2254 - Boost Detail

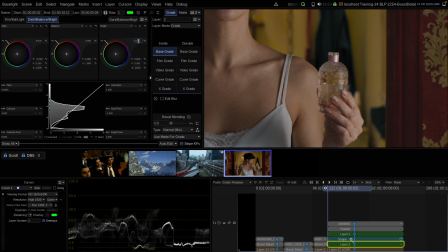(8:09)
So typically, what I would do in such a case is go into base grade, bright zone, raise it all the way up three stops first, and then slowly lowering the pivot point until we have a nice glow here on the bottle.
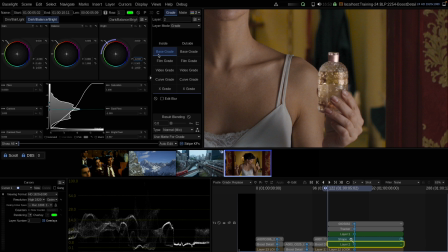(8:23)
Once I found a nice pivot for the glow, maybe something like this here, I'm then reducing that maybe to just two stops push, which still gives us a nice push here for the highlights of the bottle.
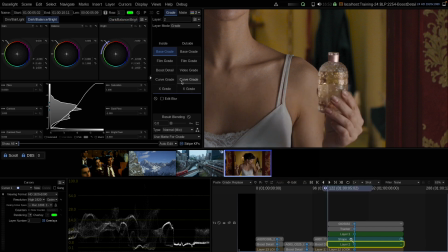(8:36)
But on top of that, I want to now also add boost detail to enhance the texture of the bottle. So here I raise the gain until I see a nice effect. We can also play a little bit with the scale to see if it somehow improves our effect.
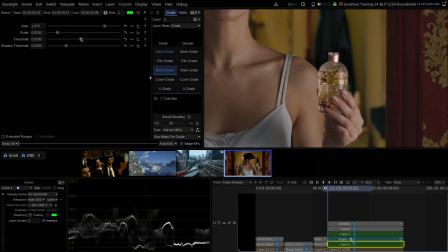(8:53)
I would say no, default value is good. What about the threshold? No, if we do too much, it also quickly looks overprocessed, maybe a little bit more, something like this. The net effect of our layer is now from here to here.
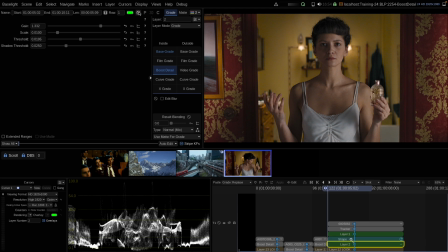(9:10)
Let's see it in full screen before, after. Yeah, that clearly grabs the attention of my eye. Now these sharp contrast edges here are taking my eyes there. And let's see it throughout the shot.
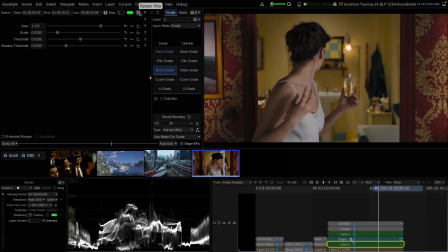(9:29)
Yeah, looking good. Maybe I pause somewhere here at the end. Before, after. Definitely a good improvement. On a real project, I would now probably reduce the global effect of that layer a little bit to blend it in more realistically into the shot.
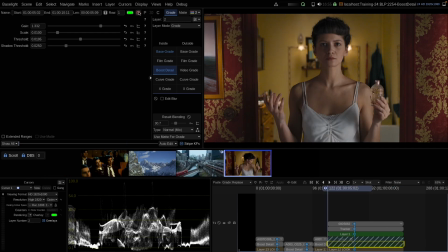(9:47)
And now it still gives us a nice effect, but not as strong and maybe overly strong as before. And using boost detail through a shape is my general recommendation to you. So this is what I would suggest in many cases if you want to use the tool.
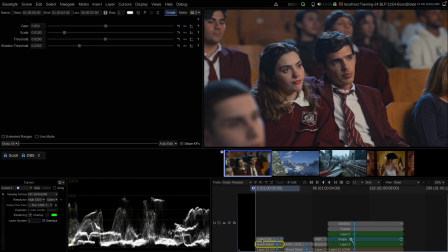(10:05)
So let's go back to our first shot here and delete the boost detail and insert a new layer.
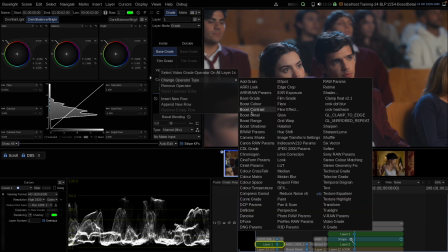(10:12)
Now inside the layer, I'm adding boost detail here.
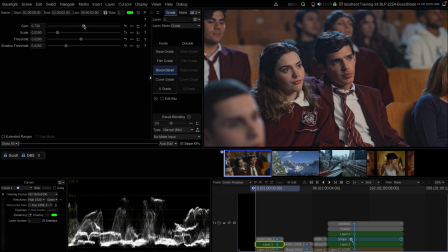(10:16)
Now cranking it up again to make their faces more clear, maybe something like this. And now instead of treating the whole image with that effect, I'm now applying a shape for that layer here,
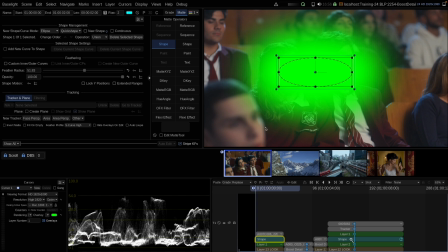(10:33)
feathering the shape heavily so that we have a smooth roll off for the surround,
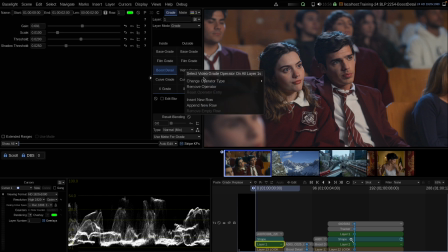(10:39)
maybe a little bit more. And on the opposite side, we can now apply another boost detail. And for the outside, we are going into the negative range of the boost detail.
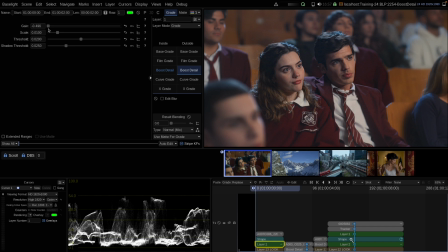(10:53)
So this is what we can also use the tool for, is for softening or for applying the negative effect. So let's stick here, for example, with negative 0.5 with extended ranges. We could go even further, but I guess that's a good value here.
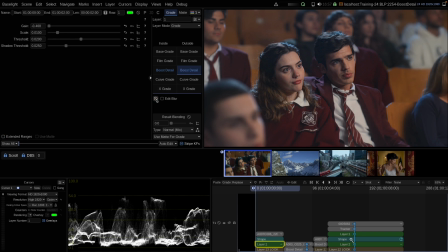(11:09)
And so now for the outside, we can see it's having a nice effect here. Look at this guy here in the background, before, after. And if we see the net effect of the whole layer now with inside and outside, we are really focusing again the eyes on the center of the frame.
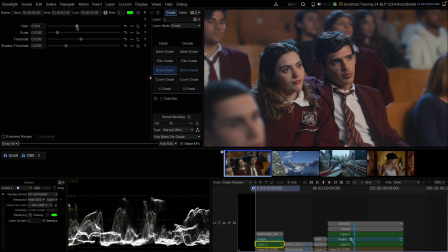(11:27)
Maybe this one here is now even too strong. So this is also a general advice of me. Instead of raising the tool for the inside more and more, sometimes it can help reducing the tool or doing the opposite on the outside.
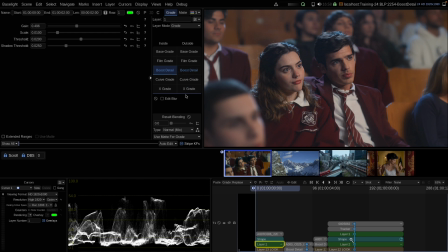(11:43)
This then also gives a nice separation. So that can avoid overprocessing or running into artifacts sometimes. So do the opposite on the outside inside the same layer, then we get also a nice effect here. Okay, so these were my examples for boost detail. Yeah, one thing I forgot to mention is that boost detail is a color space aware operator, so it should react always the same and should not have a different reaction when you're changing your working color space.